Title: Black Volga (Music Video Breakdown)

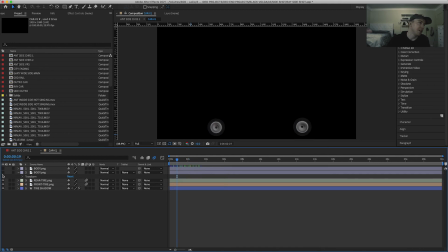So then that way it gives the appearance that the car is actually going, obviously.
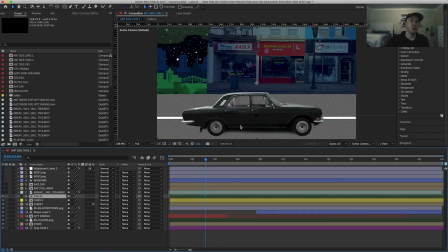And then the lines moving and the fractal noise that we have on the street, we just took a gray rectangle, put it into 3D space and added this fractal noise effect to give it this appearance, and we made the noise move from right to left.
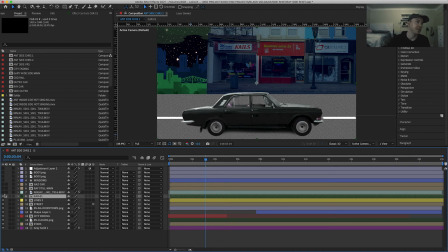So everything is sort of moving from right to left and the wheels are turning, and that's giving the idea that the car has actually got some sort of movement. Then we have these windows that we added on to sort of make it look like some old dirty windows are on the car,
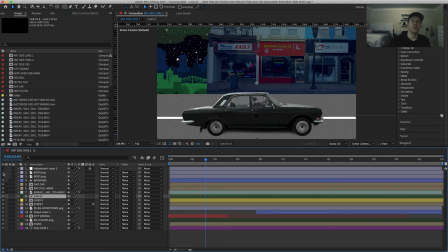and just some little pieces to, you know, fill in these little window frame parts to make it so it covers us. And then on top of it, we have an adjustment that adds this dark blue tint to make it appear that it is nighttime, obviously.
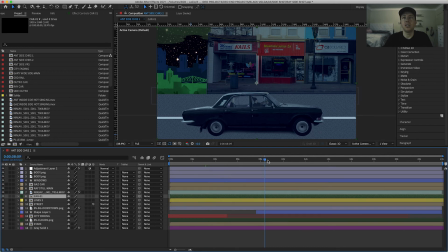And then as this goes on, you can see, you know, we're going through this little city, and that's the same exact shots that we used that were the close-up shots that I showed you just a minute ago. And that's pretty much the entirety of how we did the actual video.
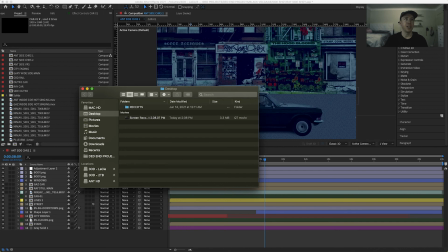So now I'm gonna go ahead and load up the video. Yeah, so now you can see we have,
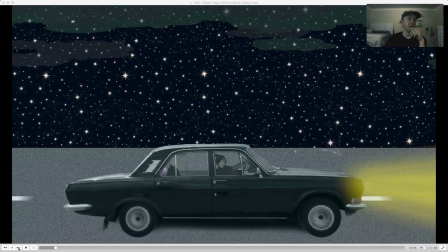like I said, the lines are moving, the fractal noise is doing the street, the tires are turning. So now we have this idea that we're actually moving.
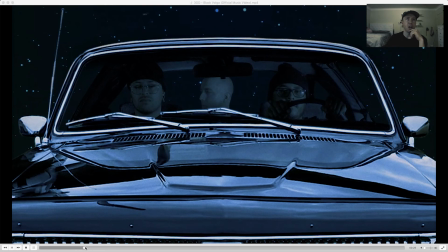In terms of the other shot, you can see we have our mid shot, our close up, and then our wide shot.
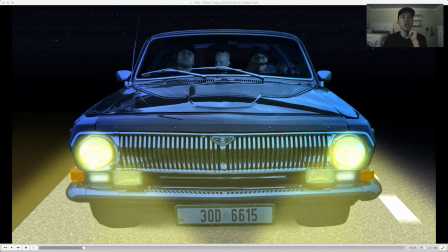And like, as far as with the wide shot, you know, it was the same picture for all the different, you know, no matter how close it was the same picture. It was one photo that we used. This was just a photo that we found of, I think it was at like a car show or something like that.
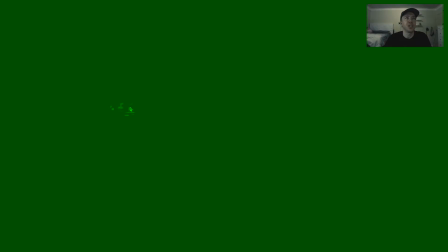You can even see, if you really look at the details in the reflection, there's like another car or like a person or something here.
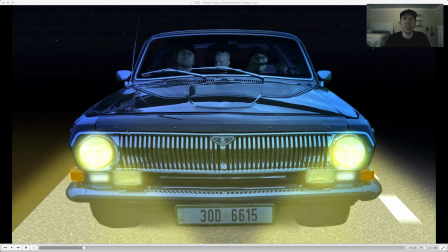So obviously those kind of details are the things, like, again,
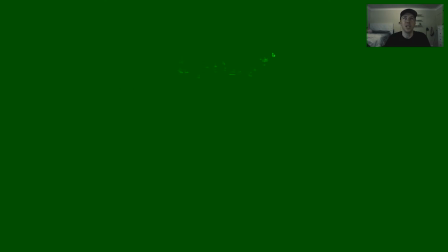the psychology is that people are going to be focusing on the subjects and not all of the like fine details.
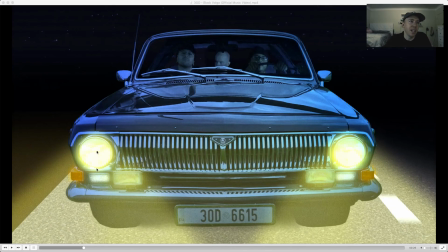But as far as the headlights go, we colored the headlights. We, you know, drew in these were actually, this whole scene was lit with After Effects lighting. It was not actually shapes.
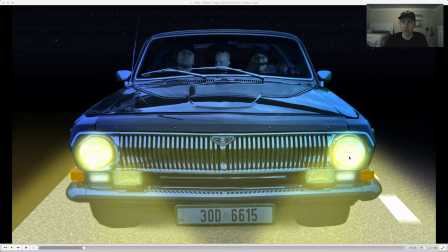So these are actually like three-dimensional digital lights that point out in this direction. And then we did a light here and a light here pointing towards the car. And the actual car had an American license plate on it, I believe.
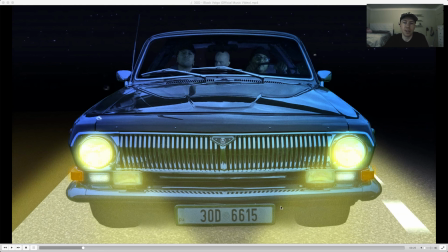and we photoshopped this Russian license plate because the Volga is Russian. And of course, we put the text there. And if you look very closely, I don't know if you can actually see it in this screen capture, but this is like a little tiny pentagram.
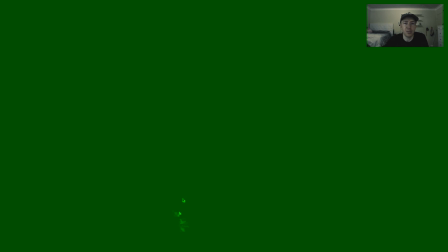And instead of it saying EU, we switched it to FU, which is funny because that would make it a European license plate, not a Russian license plate.
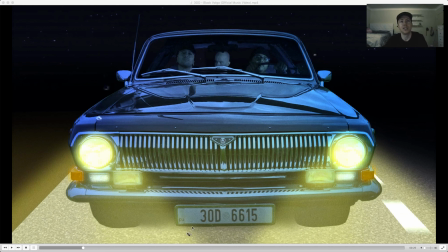But hey, you know, it's surrealism, so we can do what we want.
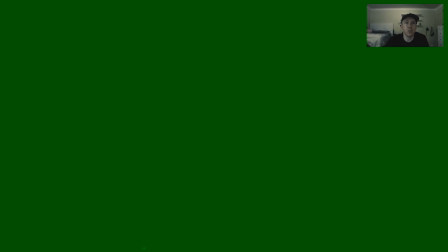It's our little world here that we've created. These close-up shots were just shot in the back seat, and it was all green.
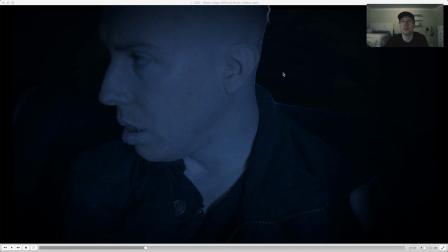We green screened out the background here, just like we did with the other shots. We just didn't put anything in there because if we were in a car, it would probably be very dark if it was at nighttime and we were in the middle of the forest.
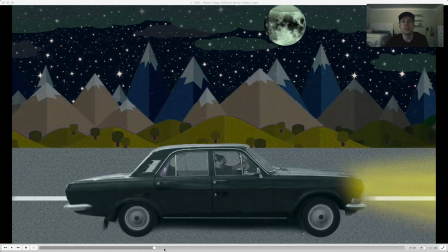So we didn't really feel the need to put anything there.
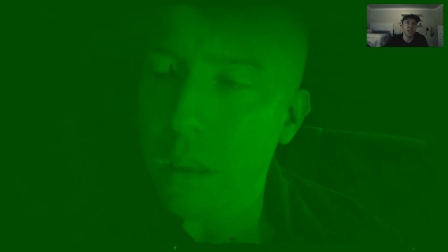Obviously threw in a moon here, and it's all just the same effects. Everything is sort of just moving from right to left.
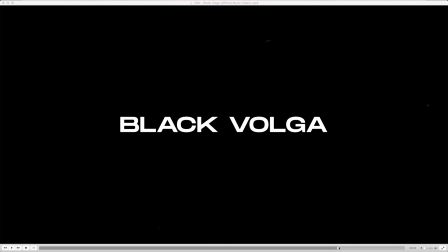And yeah, that's pretty much that's the gist of how we put it all together. We have other videos like this that we will have in the future. We really enjoyed the process and we really like the outcome of what we did with the actual video.